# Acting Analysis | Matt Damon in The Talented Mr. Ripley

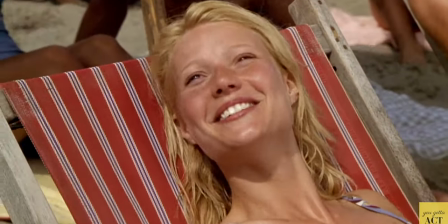250s Tom. Sorry, what is it? Ripley. How do you do? How do you do, Marge?
What helps Damon here is Gwyneth Parcho's work.
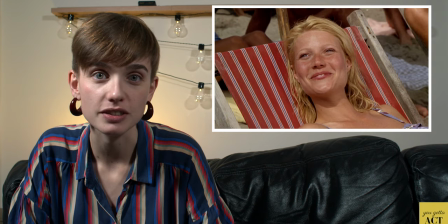257s
She plays Marge as a kind-hearted person who's immediately generous towards Tom.
What are you doing in Manji?
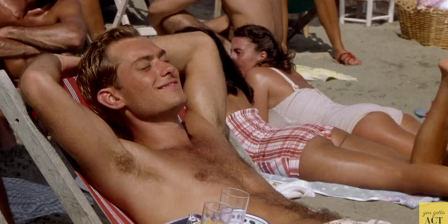264s Nothing. Nothing much. He's passing through. Passing through?
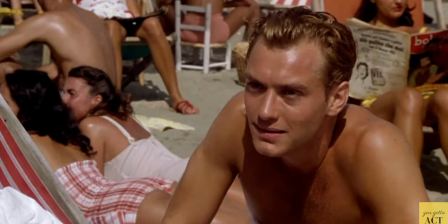271s Yeah. You're so white. Did you ever see a guy so white, Marge?
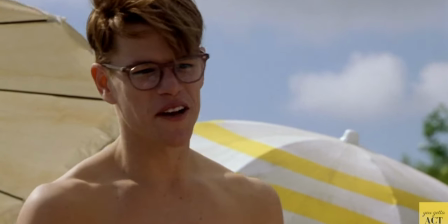280s Gray, actually. It's just an undercoat. Say again?
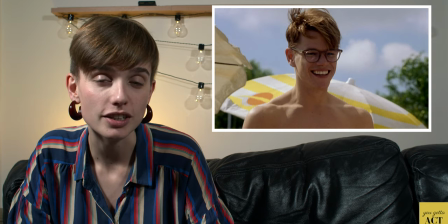286s You know, a primer.
Damon can act off Paltrow's kindness, which helps him remain playful, even when Dickie criticizes him.
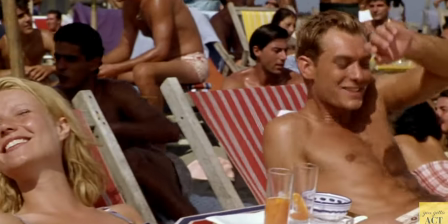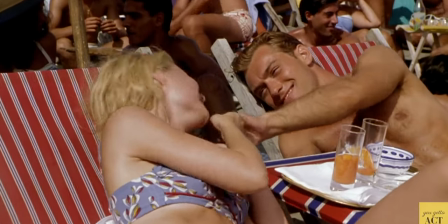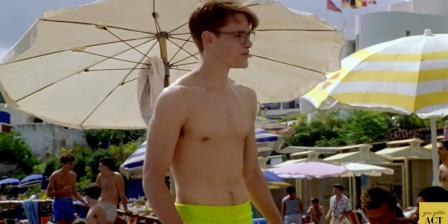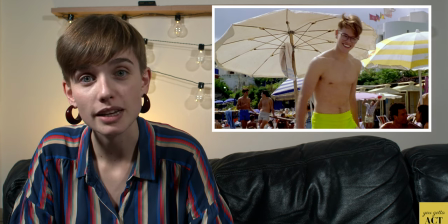312s
Again, this line could seem overacted in another context, but since Damon has been playing Tom as a slightly awkward guy, it actually makes Tom even more convincing.
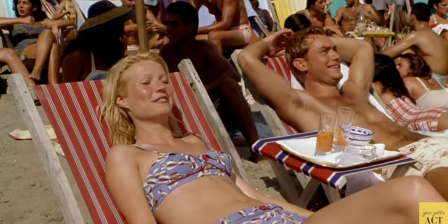321s That's so funny. Wait
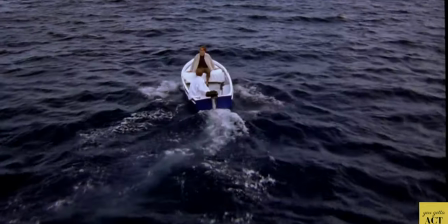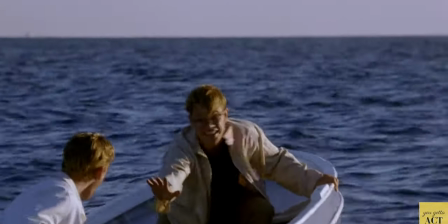332s a minute, it's gonna... oh god, no, no, stop, it's not funny, it's not funny, it's not funny, stop it.
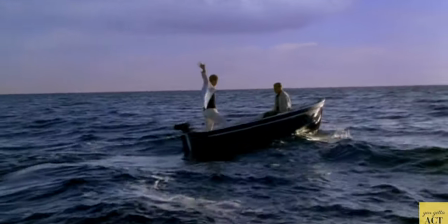337s Beautiful! Oh, I love it here, I love it here!
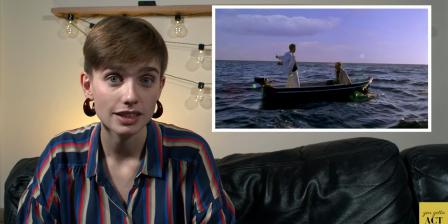343s Yeah, I'm gonna move here!
This is the big twist. However, how that twist comes to be is quite complex.
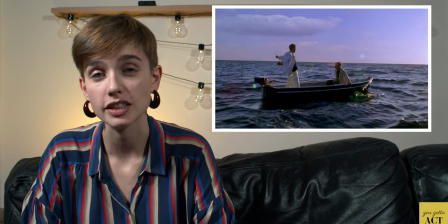349s
We're about an hour into the film, and Tom has managed to build a strong friendship with Dickie. They're having a last outing together before Tom is to return to America,
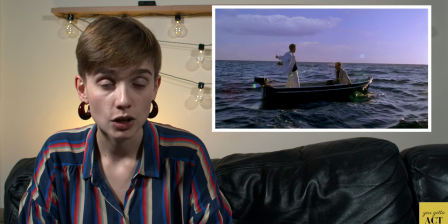357s
and he explains to Dickie that he plans to return to Italy to essentially continue living the way they have, which is together.
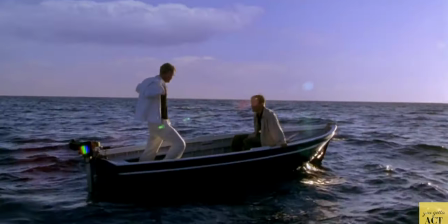365s Beautiful.
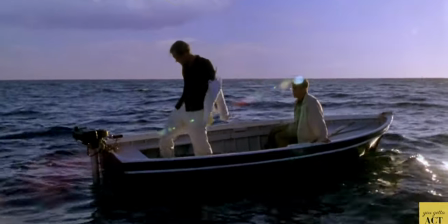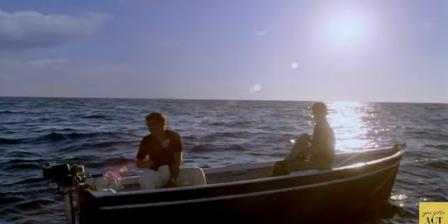372s I wanted to tell you my plan. So tell me.
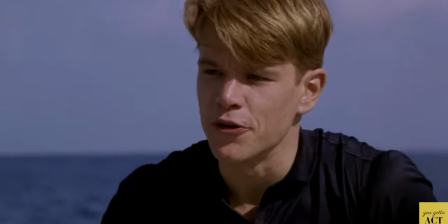377s Well, I thought I'd come back in the new year under my own steam. Really?
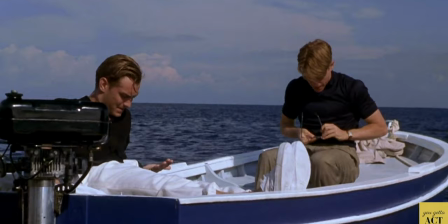382s To Italy? Of course. And I figured now, just for argument's sake,
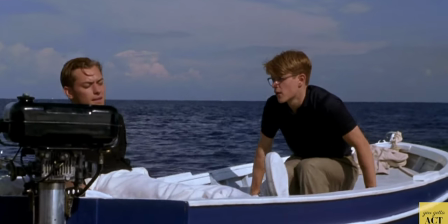388s say I got a place, or say we split the rent on a house, and I could get a job, or better still, if I got a place in Rome,
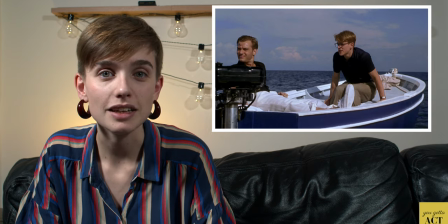396s and then when we're there, we could be there, and then when we're here, we could be here.
Damon also sounds like a kid talking about the great plans he's got for the holidays. He adds a touch of naivety that is completely in line with how Tom has been depicted so far. He's a wild-eyed kid who loves rich and flamboyant people like Dickie.
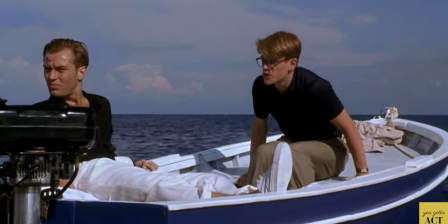413s God, I don't think so. You see, particularly with the Marge problem, you just blame me.
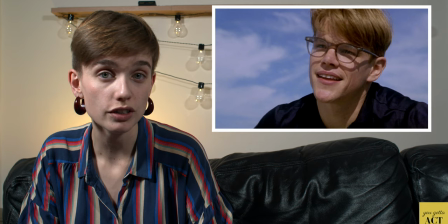420s
At this point, Tom thinks he doesn't have to gain Dickie's trust anymore, so Damon acts much more confident than before. He drops the phrase, the Marge problem, casually and with a smile, like they're just guys being dudes chatting about the girls they play with.
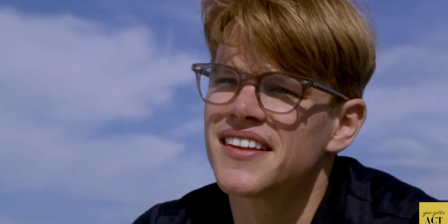435s Marge and I are getting married. How? How?
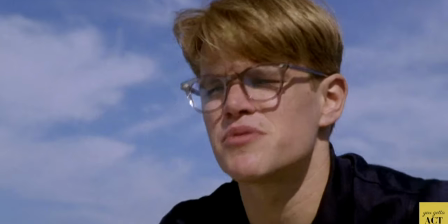442s Yesterday you were ogling girls on the terrace. Today you're getting married? That's absurd. I love Marge.
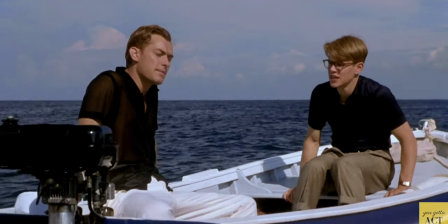450s You love me, you're not marrying me. Tom, I don't love you. No, I don't mean that as a threat.
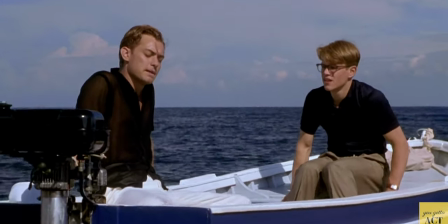455s To be honest, I'm a little relieved you're going.
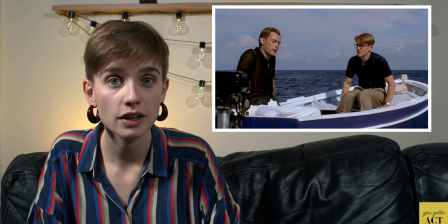457s
Because he's convinced that he truly is like a brother to Dickie, Tom allows himself to openly criticize him for the first time.
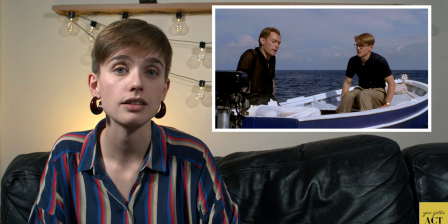464s
And since Tom is simply being frank, Damon doesn't act aggressive but simply surprised. He keeps his hands to his sides and leans towards Jude Law, while Law looks away. Because Tom wants to engage with Dickie, while Dickie wants him to shut up.
I think we've seen enough of each other for a while.
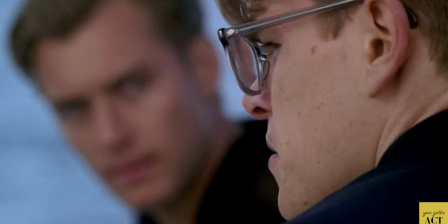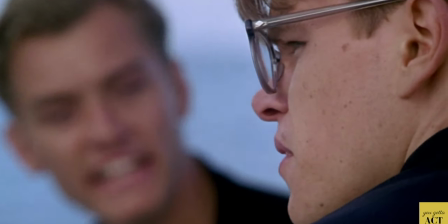485s What? You can be a leech! You know that!
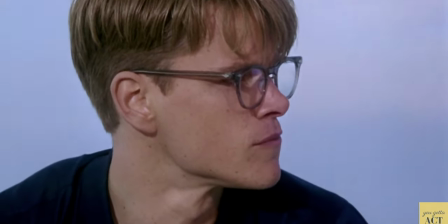493s And it's boring.
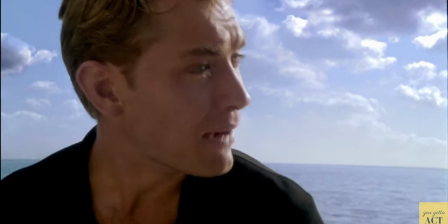498s You can be quite boring.
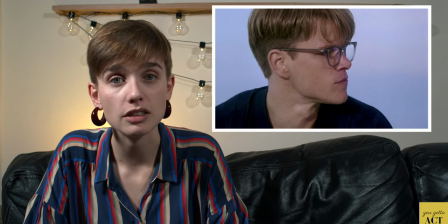502s
There's a dramatic shift in Tom here. Damon looks away as if to escape the situation because Tom's feelings are hurt.
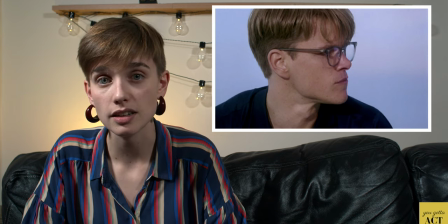508s
He realizes that Dickie doesn't want to be around him at all.
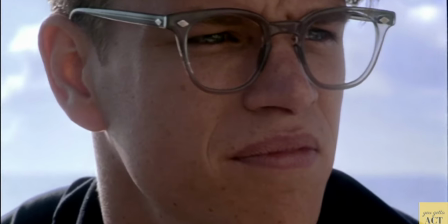514s
It's a dramatic pose that the score emphasizes, and seeing Damon's profile announces that we're about to see a different side of him.
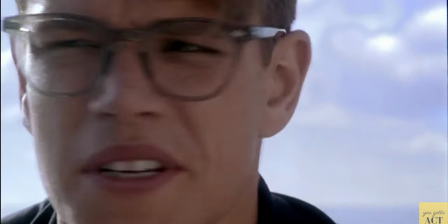522s The funny thing is I'm not pretending to be somebody else, and you are. Boring.
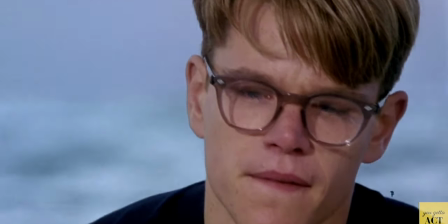528s I've been absolutely honest with you about my feelings. Boring.
I think Tom believes he's being truthful because admitting he's a liar would crush him.
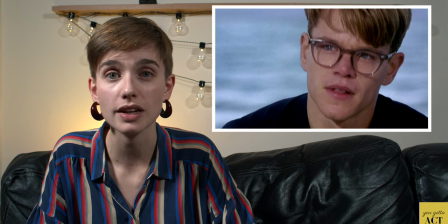537s
He's bought into his own lies because they make him feel like a better person than the one he really is. The talented Mr. Ripley is considered to be one of the best film depictions of narcissism personality disorder. Like he says later, Tom feels like he's a nobody, so he has to pretend to be somebody he's not.
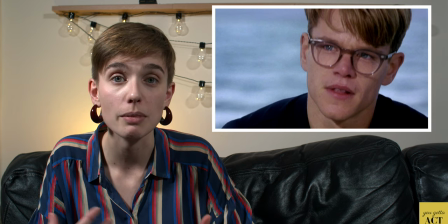554s
He wants desperately to rise above his rank and be admired by other people, so he lies constantly. So when Damon says he's not pretending to be somebody else, he means it, and we believe it, even though we know it isn't true.
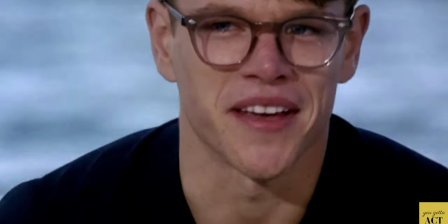568s But you, first of all, I know there's something. That evening when we played chess, for instance, it was obvious.
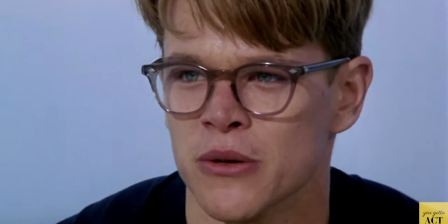575s What evening? Oh sure, no, no, it's too dangerous for you to take on. Oh no, no, we're brothers.
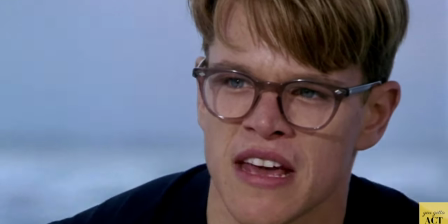581s Hey. And then you do this sordid thing with Marge, fucking her on the boat while we all have to listen,
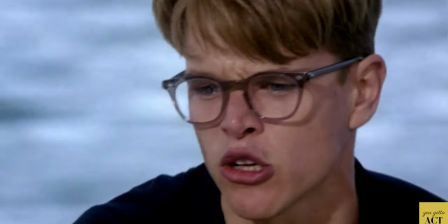587s which was excruciating, and you follow your cock around like a- and now you're getting married.
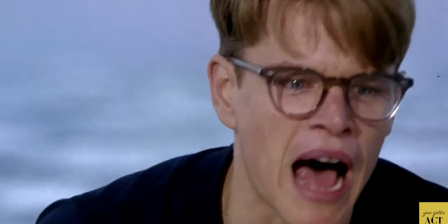592s No, I'm bewildered, forgive me. You're lying to Marge and then you're getting married to her, you're knocking up Sylvana.
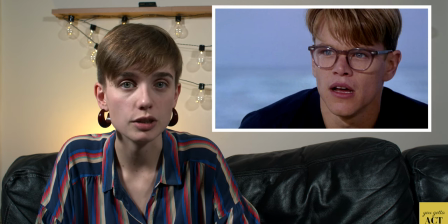599s
Damon really translates the complicated feelings that Tom is having here. Damon acts outrage by staring at Law and shouting at him, and his tone is accusatory, like a schoolteacher's.
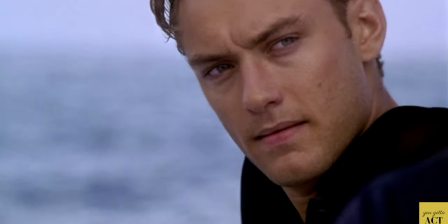608s
We kind of agree with Dickie that Tom is being a bit boring here.
You're ruining everybody, you want to play the sax, you want to play the drums, which is it Dickie?
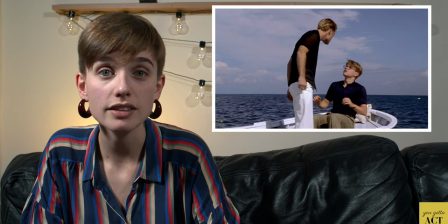616s What do you actually play?
Society and our parents have taught us different things depending on their temperament. Some people have learned to never get angry, and only ever express their anger through tears or by completely shutting down.
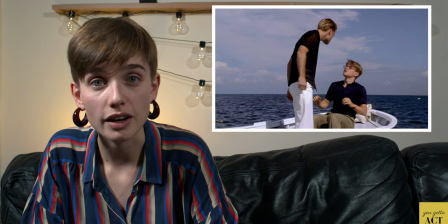628s
Other people get mad when what they really want to do is cry, perhaps because they've been told they cry too much. Here, Damon is choosing anger, he's speaking fast and raising his voice, but at the same time his eyes are getting misty and he's stumbling over his words.
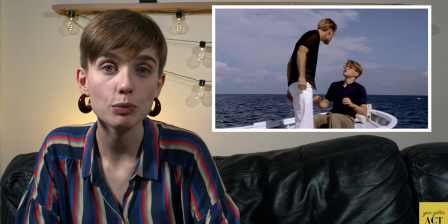641s
It's as if he were torn between anger and sadness. But mostly what's driving Damon here is a feeling of rejection. Often when we're angry, what lies underneath that anger is a feeling of sadness, and vice-versa. It's one of the first things I learn in acting class.
Who are you? Huh?
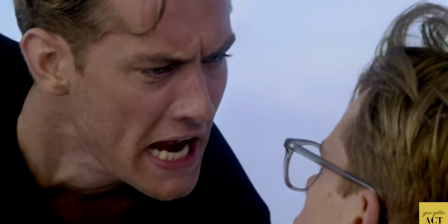658s Some third-class mooter. Who are you? Who are you to say anything to me? Who are you? to tell me anything!
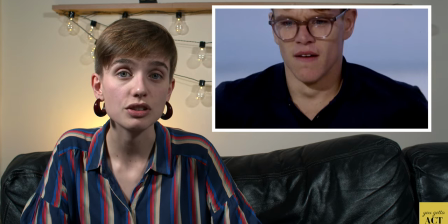665s Actually, I really, really do not want to be on this boat with you.
Again, Tom is torn between his feelings for Dickie and his feelings for himself, his narcissism. Damon is scared and crawls away when Dickie slaps him around because he's totally humiliated and overpowered physically.
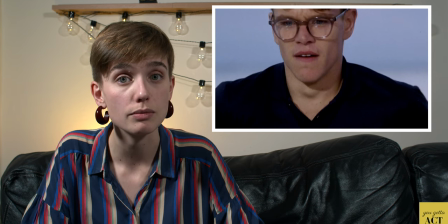680s
However, when Dickie turns away and gives him room, what he said about Tom's social status sinks in and Damon starts boiling with rage.
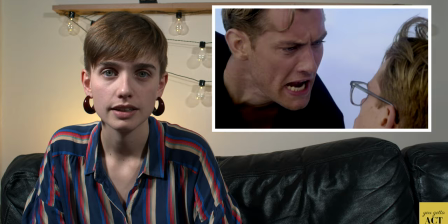687s The shot gives me the creeps. You give me the creeps!
Damon and Lore work really well together here to push each other's buttons.
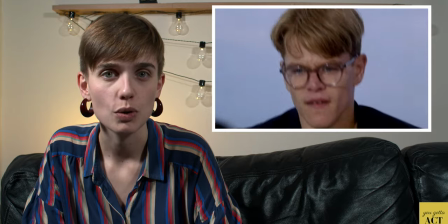695s
Lore plays Dickie like an incredibly rude and selfish guy, which helps Damon feel terrible and like he needs to defend himself.
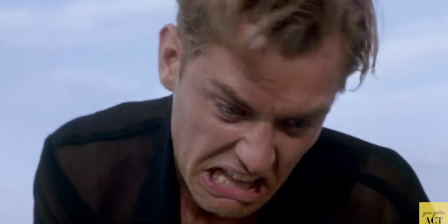701s Shut up! Dickie, Dickie, Dickie! Like a little girl all the time!
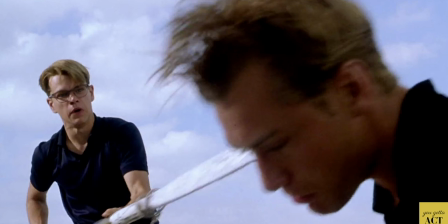707s
What's great here is that the chain of events is horrible, but also perfectly coherent thanks to Damon. Because he perfectly expresses how Tom feels both heartbroken and offended, he makes his extreme gesture make sense.
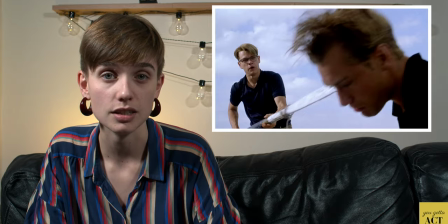719s
It's like an accident that's both shocking and logical.
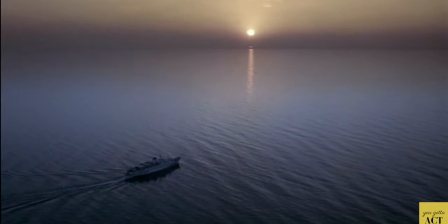727s
This is the final pivotal scene, where Tom realizes that he's still trapped in the mess he's made.
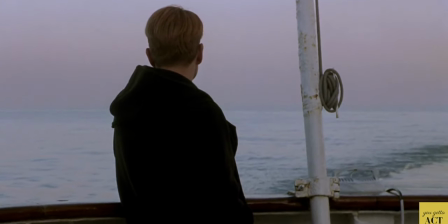732s
He's successfully made Dickie pass for Freddy's murderer, and convinced Dickie's father to stop searching for him.
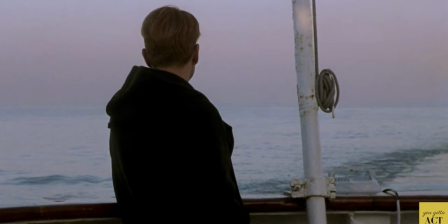738s
So now he's traveling by boat with Peter Smith Kingsley, played by Jack Davenport, who's become his lover.
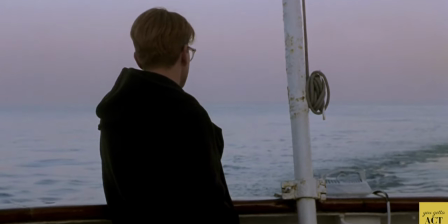744s
But there's one person he's forgotten to deal with.
Dickie!